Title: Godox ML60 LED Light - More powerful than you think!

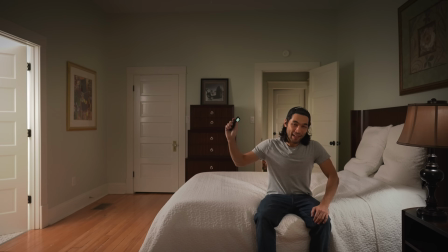Hey there, today I'm gonna get creative with the ML60 LED Light. So right now,
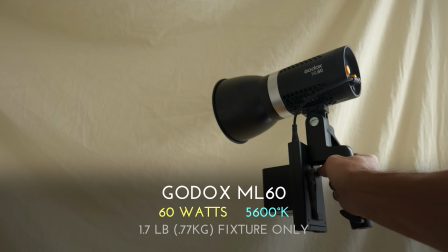everything that you're seeing is being lit by 3 of these portable 60-watt LED lights that can be powered by NP-F style batteries.
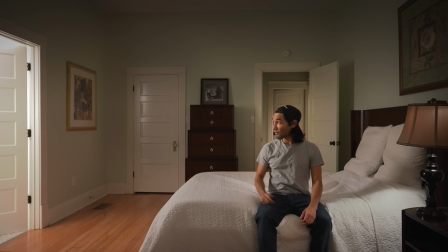So I've got one light in the bathroom going through diffusion. I've got one light shining through a softbox out in the hallway. And then I have one light coming through a bed sheet up front, just giving me a little bit of fill in my face.
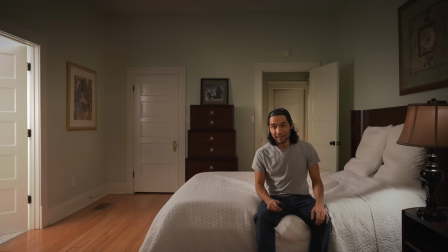So I'm going to try out these lights from a filmmaker's perspective and see what I can do with them. Come along, let's try some stuff out.
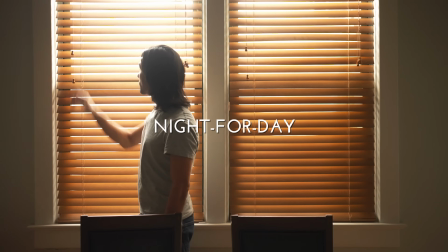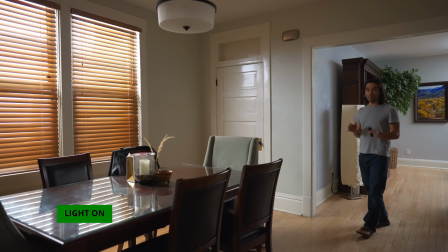For this setup, I wanted to recreate natural daylight using only ML60s.
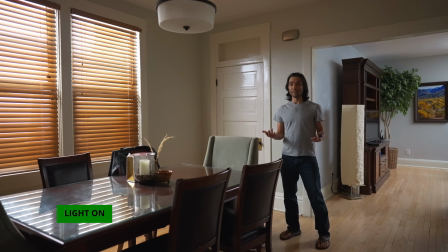I have 3 units creating the scene that you're seeing here. It's actually the middle of the night.
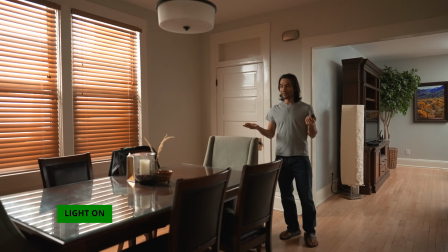Now the units are off. Now the units are back on.
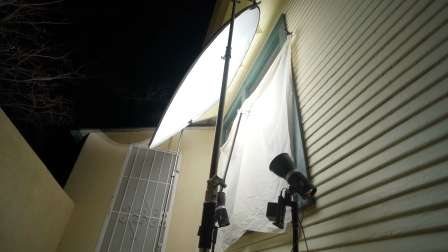2 ML60s are set up outside, shooting up into my large 5-in-1 reflector.
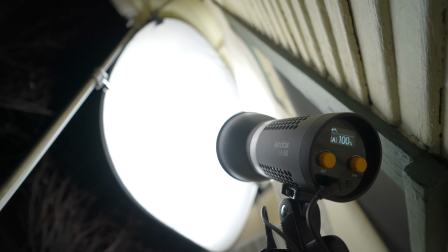And that reflector is bouncing back toward the windows.
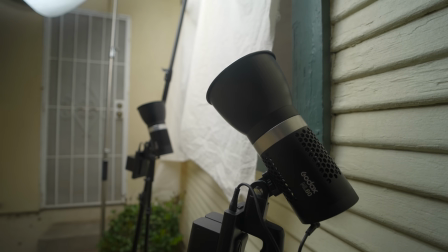I also stretched some unbleached muslin over part of the window to further obscure the sources and make it brighter outside.
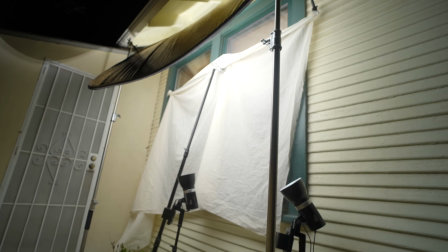I would have risen up that muslin even higher, but my stand wasn't tall enough, so I couldn't do it.
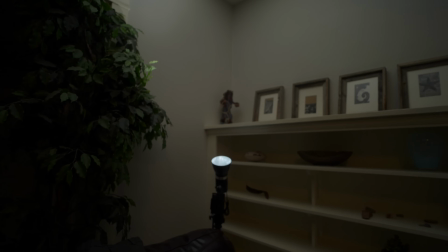To illuminate the background, I just positioned my 3rd ML60 in the far corner of the room and shot it toward the ceiling.
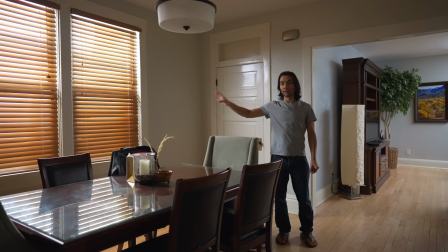So you're just getting some bounced ceiling light back there. The 2 lights outside are at 100% power, and this light inside is only at 15% power. And that's because there's a lot of light loss that happens when you bounce a light and then diffuse it and then run it through Venetian blinds.
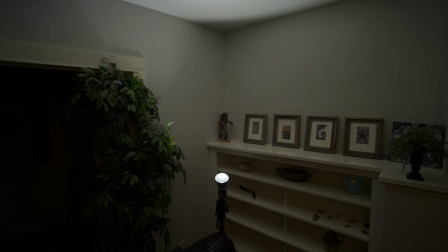Whereas the light in this room had a lot less to travel through, so it's not losing as much output. So I just reduced its overall brightness so it wouldn't be much brighter than the foreground.
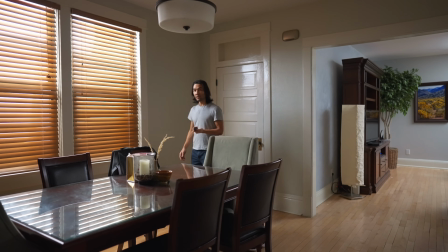So I'm using one more trick to make the scene as bright as possible, which is the high ISO capabilities of the A7S III.
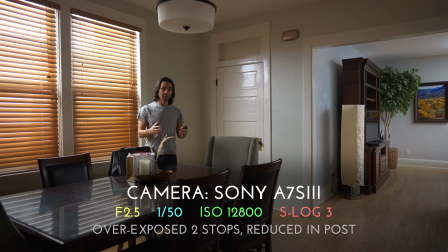This camera has sort of a dual gain structure, which means when you bump the ISO up to 12,800 in S-Log3, the image becomes a lot clearer than it would be in the middle ISOs just below it. So I cranked up to ISO 12,800, which made the scene overexposed.
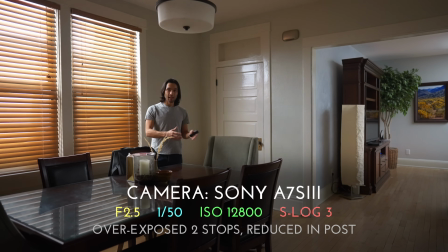Then I closed down my aperture just a bit. We're at f2.5 on an f1.4 lens.
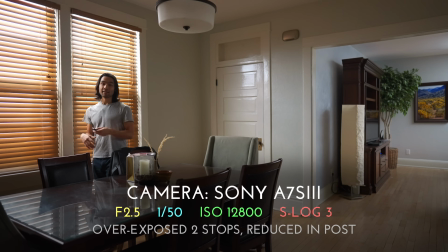And then in post, I'm gonna further reduce the exposure a bit more to get it to the proper level, and I will have a completely clean image. So if your camera has a dual gain sensor like the Panasonic S1 cameras do, or the Blackmagic cameras, or my Sony, then you can take advantage of that, and you can do night for day shooting using much smaller lights than you normally be able to get away with. And even if I didn't have a dual gain sensor, it's still bright enough in this room that I could just crank up the ISO a bit and open up my aperture and get a decent exposure. There would be a little bit of noise. I'd probably be at around ISO 1000, but I could clean that up in post, and depending on the scene, it may or may not be a bad thing.
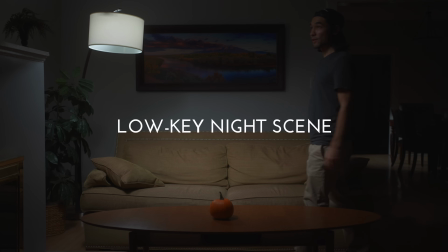Here I've attempted to create a dark and moody scene using 2 ML60s. We've got one here as my key.
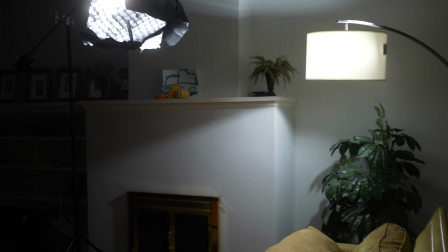This is an ML60 on a gobo arm on my light stand, and it's shooting straight down at my face through a softbox and a grid.
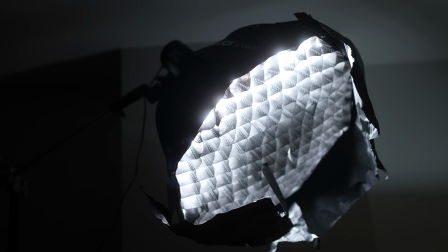My key light here is at 100% power. It's supposed to be coming from this lamp here.
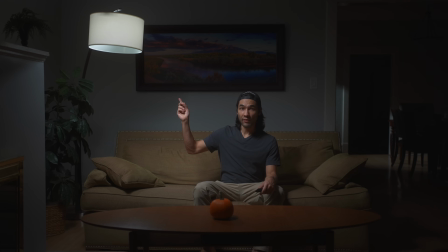This is my motivated source, and I actually switched out the bulb of that lamp with a daylight balanced lamp so that it would match the output from the ML60.
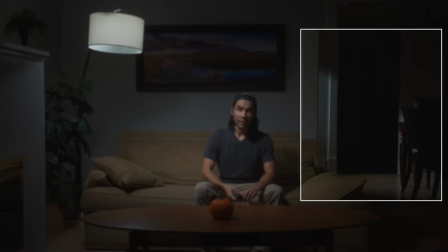In the background, we've got just one more light giving a little bit of ambience back there.
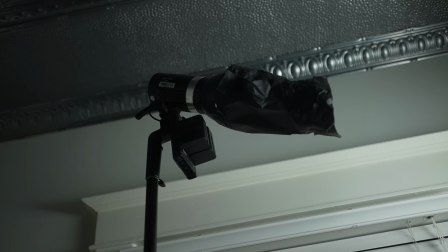It's up on a light stand all the way up and shooting down at a 45-degree angle with the reflector on,
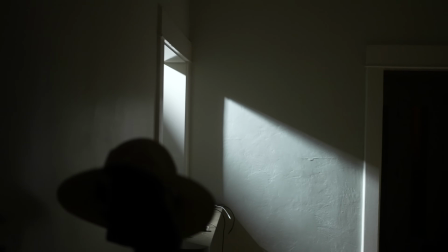and that is dialed way down to around 25% power.
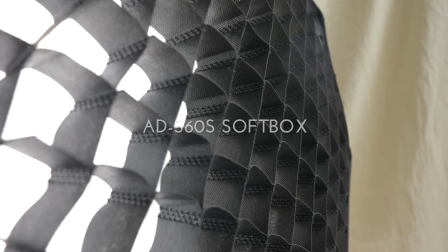I tested out this little softbox over and over in different configurations to try to get soft light out of it, and the conclusion I came to is that it just has to be really, really close to the subject to get anything even resembling soft light. I had to put the softbox so close that I can reach out and touch it.
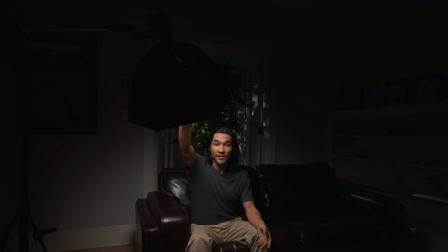This is how close the softbox is to me. So because it's a smaller source, you can't back it off very far before it becomes a pin source of light, and it becomes really unflattering.